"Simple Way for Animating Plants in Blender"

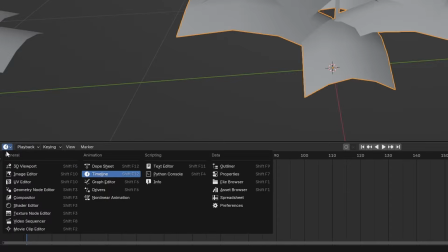249s
I'm going to go to where the little editor type icon is. I'm going to change it from timeline to graph editor. So again, we're changing from timeline to graph editor.
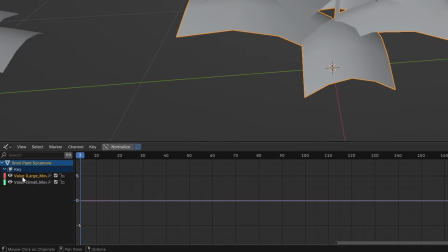259s
And this basically is going to show better what the keyframes are and like what they're doing, basically.
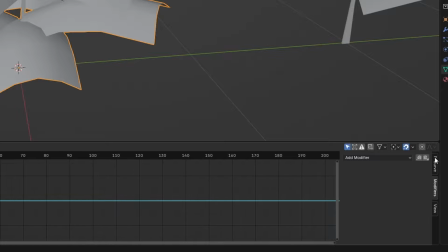268s
And I am going to add in over on the right here, the bottom right. I'm going to switch from F curve to modifier, and I'm going to select modifier here, and I'm going to go down and check noise.
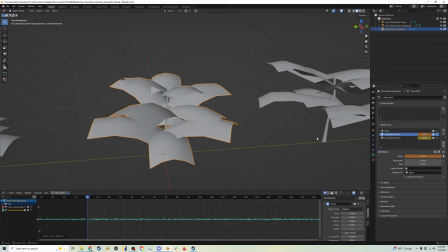281s
So this is going to add a noise modifier to that selected shape key, which you can see it going off here. And it looks really goofy. So I'm going to turn down the strength maybe just a little bit to 0.5. and I'm going to increase the scale quite a lot.
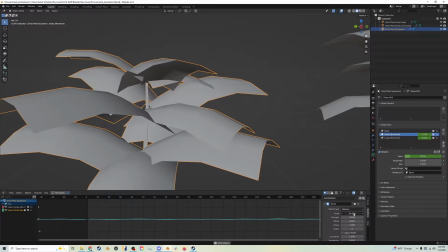302s
So you'll see there's going to be a little bit of movement. I'm going to turn the scale maybe back down so we can see what it's doing. And I might
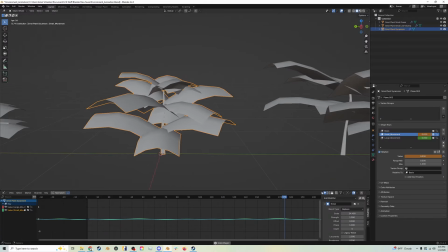310s
tweak the strength back up to full 1. So now you can see we've got a bit of a jiggle animation going. Let's play with these sliders a little bit till this feels pretty natural.
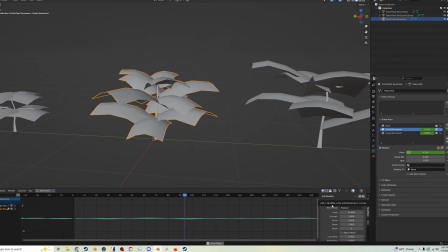327s
I think something like that feels okay. And it's janky, but we're going to copy this over by selecting this little
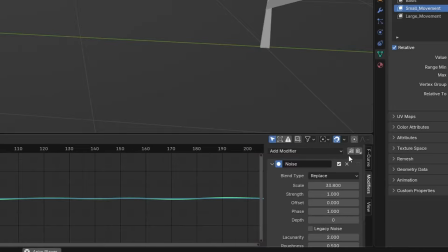335s
copy up arrow right at the top of the modifier tab right here.
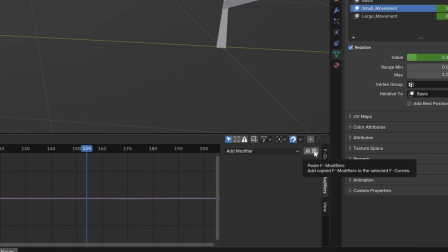340s
And we're going to go to the other keyframe we have, and we're going to press the copy down or paste modifier, which will put this in.
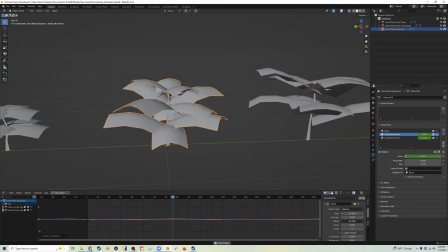348s
So now we'll have both. And I'm going to offset them just a little bit so they're doing something different.
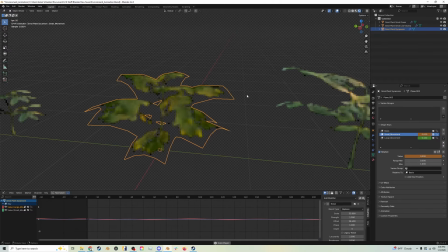356s
Now, this is in cycles, so it's going to look really, really questionable,
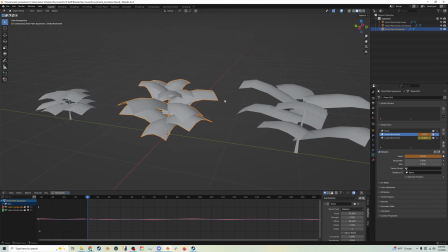361s
but it will give plants and environments a lot of extra life.
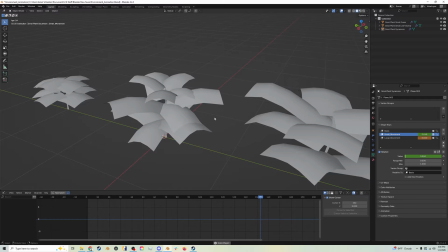369s
And I have been doing this for basically all of the plants I have been adding into my environments, and you can do it to different leveling degrees of, detail.
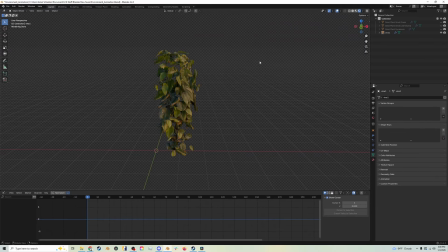383s
This was a very quick job. Another benefit to this approach is it works great on non-manifold geometry, and so photo scans are one place where this is awesome because here I have this photo scan of some vines, and it's really janky. Shout out to Ian Hubert.
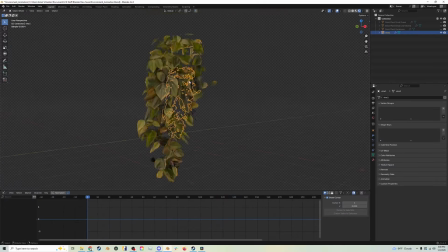402s
I got this off his Patreon, and it's awesome for backgrounds and filling in for foliage, but it's a photo scan, so the geometry is non-manifolds.
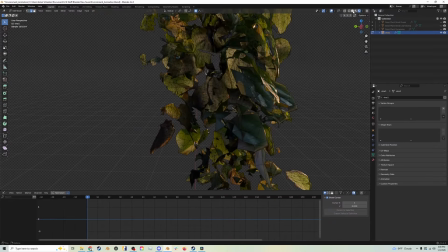413s
It's not even whole in some parts. Like, this geometry is very screwed up.
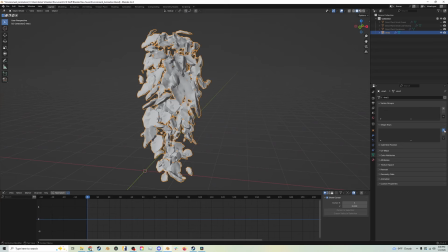419s
Now, however, we can make a shape key, and we can make a new one. We'll call this, I don't know, vine movement, or something like that.
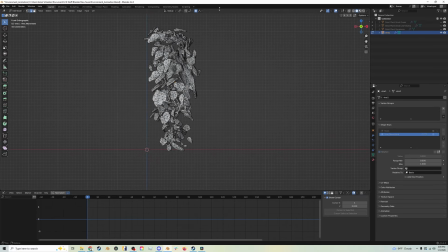428s
I'm gonna tab into edit mode. I still have proportional editing on. I'm gonna select just like any face or edge or vertice, and I'm going to just drag them over with G. I'm going to mouse wheel up to increase the size of the proportional editing.
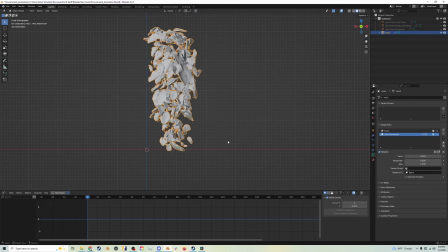447s
I'm going to just rotate them a little bit so it feels a little more natural. So we've got like this kind of movement going on basically. I'm also going to change a bit up here
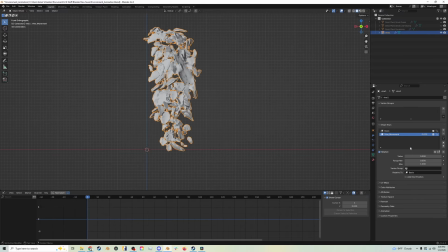459s
just to try and make this look a little more natural. So I'm going to slide it over and kind of ease it into that movement just a bit like that. And then I'm going to add my shape key. Same old, same old.
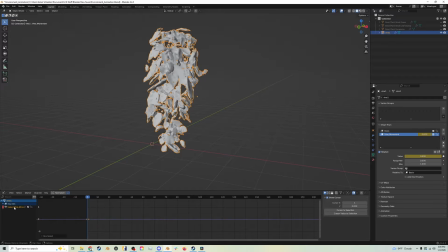474s
I'm going to go and select the shape key value here for the keyframe inside of the graph editor. And I'm going to go to modifiers, add a new modifier, noise. Like before, it's going crazy, so we're going to make this nice and big.
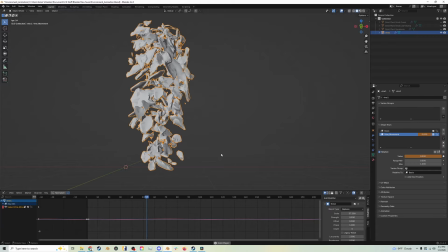494s
Now, this technique is great for adding small animations.
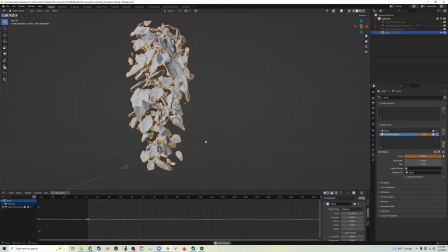498s
However, you may notice one setback, which is that, the vines bends and it looks smooth when it's bending, but then it just stops. It just stops as soon as, the line here, which is the noise on the keyframe, passes 0.
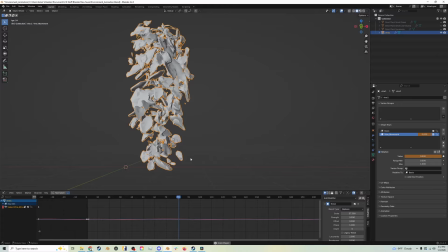515s
So how we can combat that and make it feel smoother and more fluid is on the range minimum for the vine movement shape key. We can change this to -1. So what that'll allow now is for the value to swing both directions,
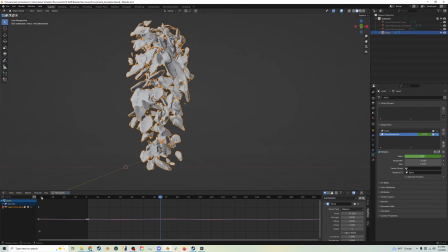534s
which will make it so our vine can go past 0 and will give it that like free-flowing feeling just a bit more.
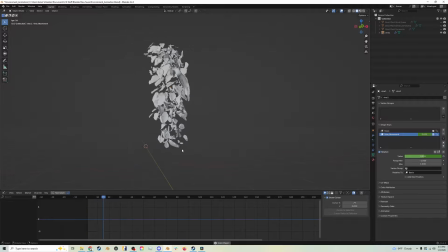544s
So that will help with, making it really feel like there's something affecting this.
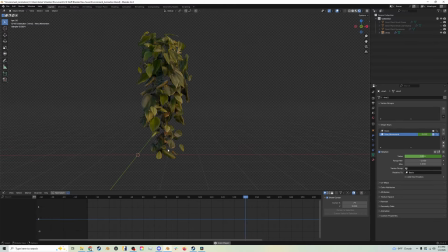548s
And so now we have like a full like fluid motion going on that vine. It's going past 0 down to -1, back up to 1,
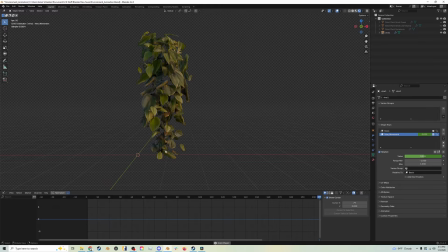560s
and you have that full fluid follow through of the motion. And this gets great for like when you're populating like a lot of these. I recommend, taking them, duplicating some of them,
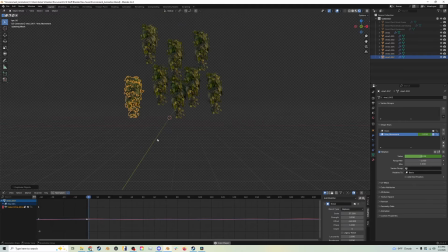573s
and then offsetting the motion so that you have a wider range of animations, so it doesn't all feel copy paste.
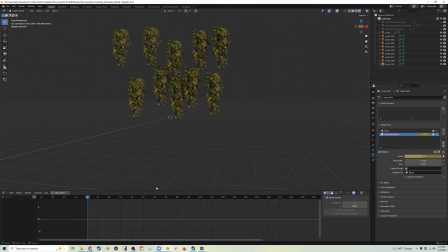585s
You have some of them swinging at different times, and it's a great way to randomize and just get that little bit of natural movement going to really emphasize that this isn't just like a still image, this is a render animation.